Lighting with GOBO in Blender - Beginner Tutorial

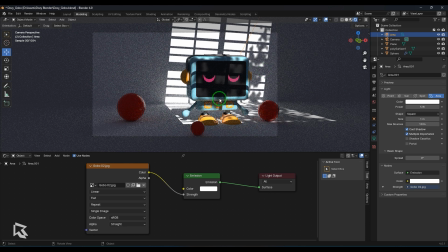(3:52)
illuminating my scene it's faking the scene like as if there is a window behind me and there's a light coming through the window and behind the window there is a tree so you get that feeling here which I've painted and faked it which can save my lots of polygons in the scene and
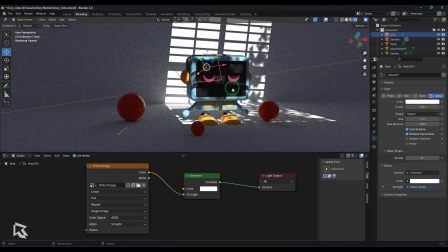(4:11)
it can generally make my scene more lighter in comparison here what you are able
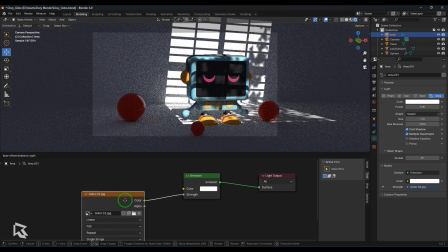(4:16)
to see is that with that you can also do one thing that is you can add a blackbody node okay so that node can
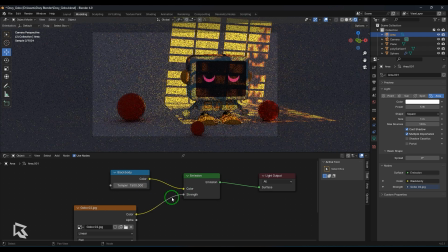(4:26)
be connected to the color of the emission and then you have now control over
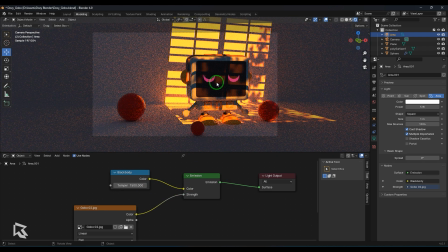(4:32)
the color based on the temperature value so the color of the lights are basically measured in kelvins and there's a color temperature chart across internet you can check them and the temperature ranges between 1000 kelvins to 10 000
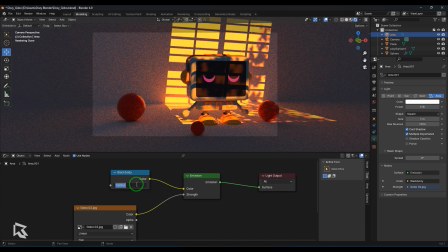(4:48)
kelvins usable and then if you could see if i put a 10 000 kelvin value you get a blue light and then thousand kelvin gets a warm light and warm or cool tones what is that you can get now you see if i put 2000
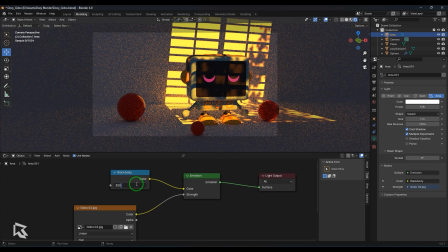(5:03)
you get this yellows 3000 it slowly turns white and which gives a nice evening colors and 1000 gives you all almost twilight colors there so you can get a decent white color at 4000 kelvins
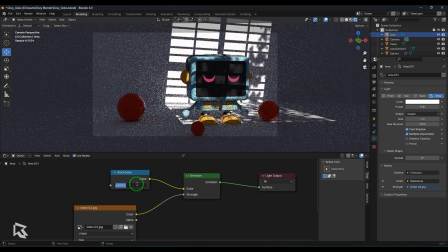(5:18)
to 6000 kelvins so you can choose any of those colors and make the image look more organically lit okay so let me put a 3500 kelvin and you can also play with the power where it tones down the intensity of the light so gobos are a very great way to enhance the look and feel of your image adding gobos can make your image look interesting it tells a story it gives the ambience of particular locality so a simple render looks a great render with gobos so explore with different images and see how gobos can actually enhance your renders and how different your current renders are without gobos and with gobos and if you have anything to tell about gobos and you have anything to share please let me know in the comment section i would love to hear from you